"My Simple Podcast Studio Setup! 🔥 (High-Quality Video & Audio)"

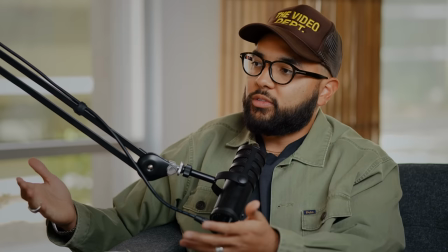(10:49)
go outside you know when i'm sitting here or when a subject is sitting here this is just a nice way to break up you think it's
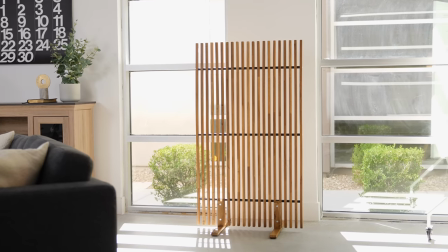(10:56)
so much more than what it is because it's just in the background but it's literally just a room divider what's also cool about this is i wanted
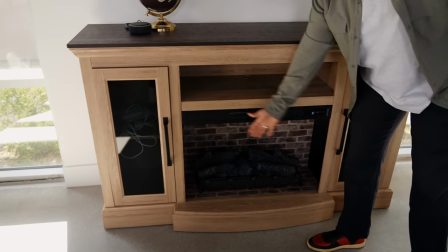(11:02)
to go with like a luxury high loft vibe this is a fake fireplace y'all i bought this at a liquidation spot for a couple hundred bucks
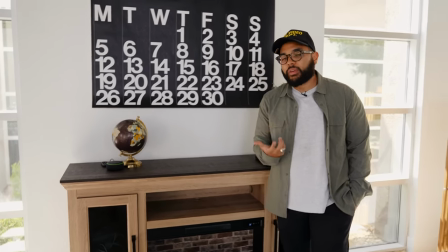(11:11)
and it just makes my studio have more of a home feel which is what i was going for so just thinking about these things another cool
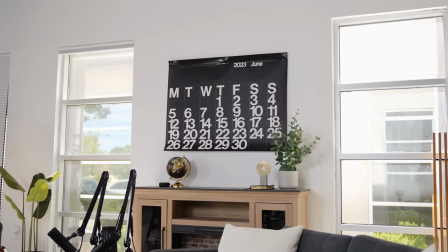(11:19)
thing this is what you call a stendig calendar i love this because it's a large design piece but it has no reflection because it's literally paper and every month there's a new color which is dope and then i mentioned it earlier but the furniture i really went with is ikea furniture like minus
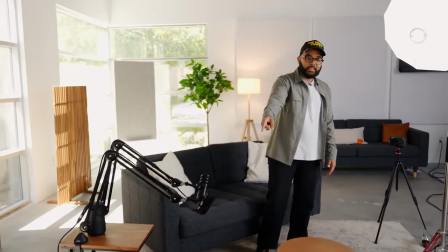(11:35)
this thing being from home goods my sofa here is from ikea these lounge chairs right here that you see are from ikea and so you don't
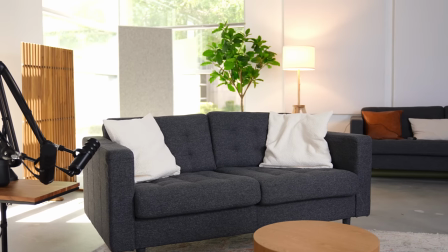(11:44)
have to break the bank when it comes to good furniture because it doesn't have to be heavy duty restoration hardware stuff a lot of people make that mistake and then they hit me up and then having to move it around it's uh it's annoying but because i have light furniture i'm
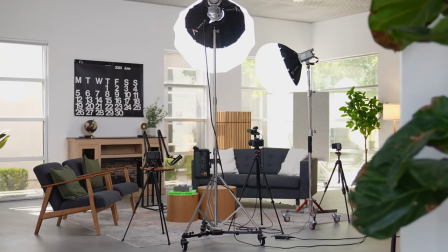(11:59)
able to swap this out create a new look and maneuver if I'm going to shoot other things like talking head YouTube videos and things like that. But the question that all y'all are asking, how much are you all in with this studio? Let me say when it comes to the gear side of things, you're going to be at right around eight to $10,000.
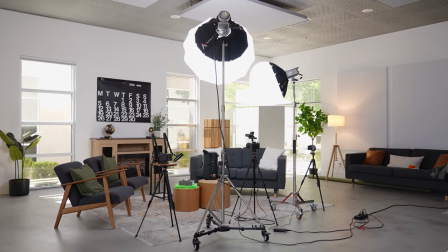(12:18)
That does not count audio panels that I got going on and all the other furniture and stuff like that. If you have any questions, post them down in the comments. You can hit me up on Instagram. And if you'd be interested, maybe you live in Las Vegas and you want to see some of the services that I'm doing out of this studio, then check out the link down in the description below and maybe we can work together. But I hope you got value in this video and that you crush with your video podcast.
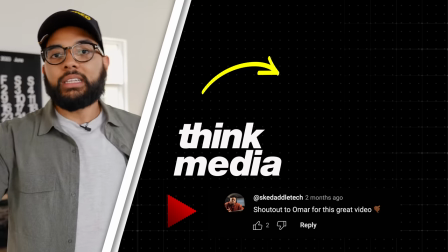(12:41)
It is a huge opportunity right now to invest in this form of content.
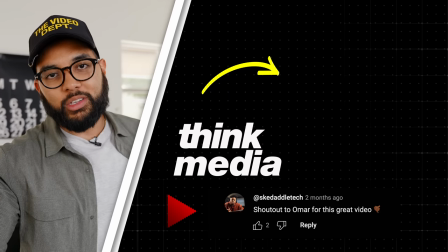(12:46)
Appreciate you guys so much. We'll see you in the next video.